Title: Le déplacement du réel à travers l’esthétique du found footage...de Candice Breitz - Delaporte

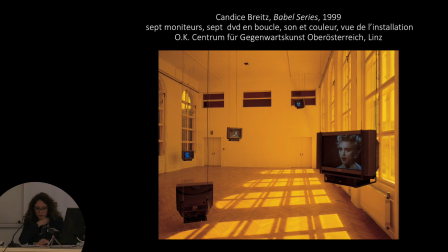(7:52)
Donc chanteur qu'elle va isoler et diffuser en boucle, chacun sur un moniteur, donc 7 en tout, jouant des effets aliénants et infantilisants de la cacophonie générée par la répétition continue de monosyllabes,
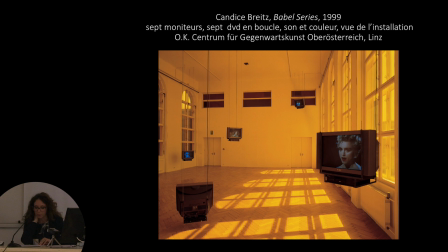(8:06)
puisqu'elle ne va garder que ça des chansons qui vont rappeler notamment les prémices de l'apprentissage du langage. On se retrouve donc dans une salle avec ses différents moniteurs TV et ses chanteurs tels Madonna qui va répéter inlassablement « papa,
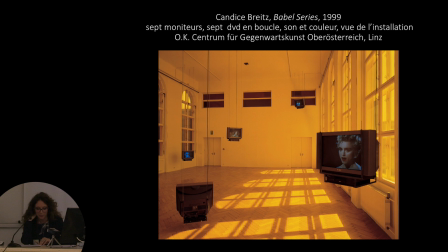(8:22)
papa, papa », Freddie Mercury semblant condamné à un éternel « mama, mama, mama » et Sting qui reste bloqué sur « da, da, da, da, da » et ainsi de suite pour les 7 chanteurs. Les personnages semblent donc piégés dans leur moniteur, tels des automates,
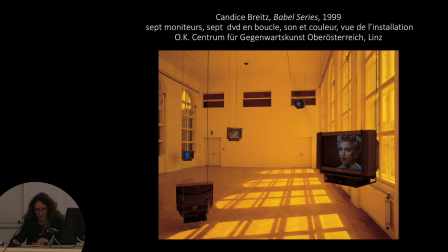(8:41)
programmés et condamnés à évoluer dans un cycle sans fin. Cette explosion, donc à la fois sonore et visuelle, permet à l'artiste de revisiter l'iconographie de la culture pop à travers la réanimation notamment du genre du portrait, qui ici va neutraliser le sujet
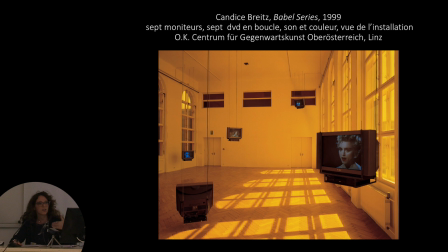(9:00)
dans un système de représentation où la personnalité va être surdéterminée à la fois par son contexte, son statut et son pouvoir oratique et médiatique. L'œuvre révèle donc de fait l'inscription et la formation d'une identité à travers le langage et la
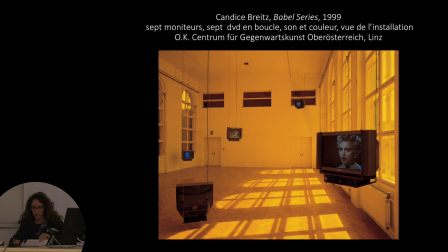(9:18)
capacité à s'exprimer ou pas et donc les limitations imposées par le langage comme unique mode de communication. Brights va ici détourner donc des chansons, mais elle va également,
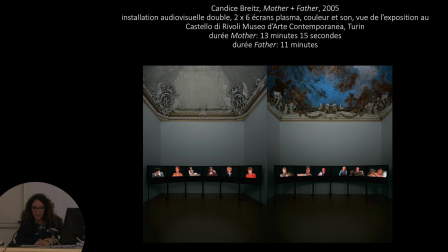(9:31)
pour ce qui relève du found footage, détourner et manipuler des films hollywoodiens. Alors c'est le cas de l'installation qui date de 2005, Mother and Father, qui va justement utiliser le processus de réanimation et révéler les difficultés à distinguer le réel de la fiction,
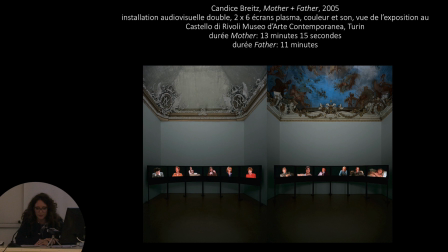(9:50)
en suggérant que la construction de la personne et de son identité vont être influencées justement par ces médias. L'installation se divise donc en deux parties, chacune composée de 6 écrans, et font apparaître des points de vue extrêmement formels
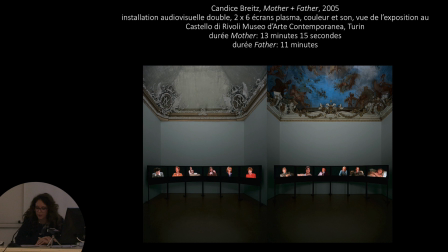(10:08)
et une complexité nouvelle qui n'était pas apparue dans les œuvres précédentes, notamment à travers un montage extrêmement rapide et qui va démultiplier les portraits. Donc la première partie intitulée Mother est composée de 6 vidéos d'actrices.
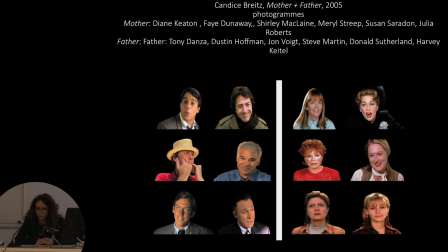(10:28)
Donc notamment Susan Sarandon, Meryl Streep ou encore Julia Roberts, et la seconde partie, 6 autres vidéos montrant donc des acteurs, parmi lesquels Dustin Hoffman ou Tony Danza. Toutes et tous interprètent des rôles de mère et de père dans des films dont le récit se focalise sur les relations familiales.
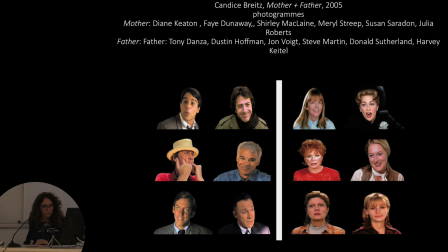(10:46)
Chaque personnage va être fragmenté, isolé.
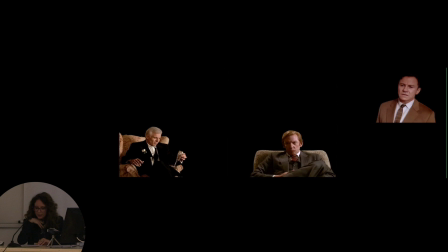(10:50)
Donc chaque personnage va être isolé et extrait de sa source filmique première, permettant à l'artiste donc de manipuler la narration première et de positionner, vous le voyez ici, les personnages sur des fonds neutres, noirs, enfermés à l'intérieur de l'écran plasma.
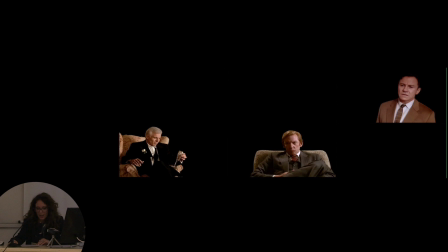(11:07)
En effet, le récit se résume désormais aux complaintes, vous l'avez entendu, individuelles sur le statut et les contraintes parentales. L'artiste crée ainsi une suite de réalités alternatives à partir de récits de fiction et d'icônes du cinéma hollywoodien,
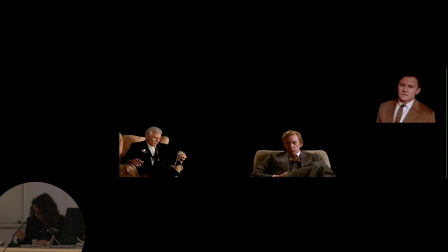(11:22)
incarnant des stéréotypes de parents et s'exprimant au rythme du nouveau montage décidé par l'artiste.
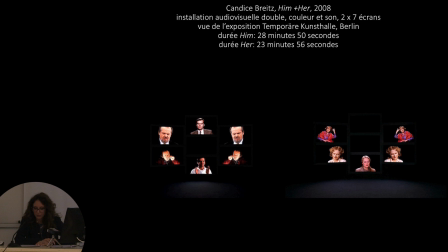(11:33)
Voilà. Donc en 2008, l'artiste va créer ce qu'on pourrait qualifier de séquelle à Mother and Father, ici l'installation Him and Her, qui va justement utiliser comme sorte de marque de fabrique la répétition et le montage,
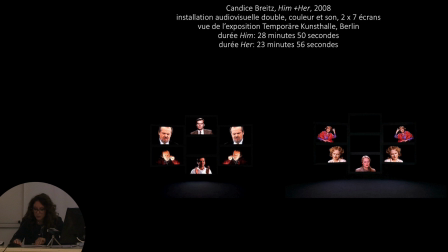(11:51)
qui vont permettre de révéler justement les troubles de la personnalité quasi psychologique.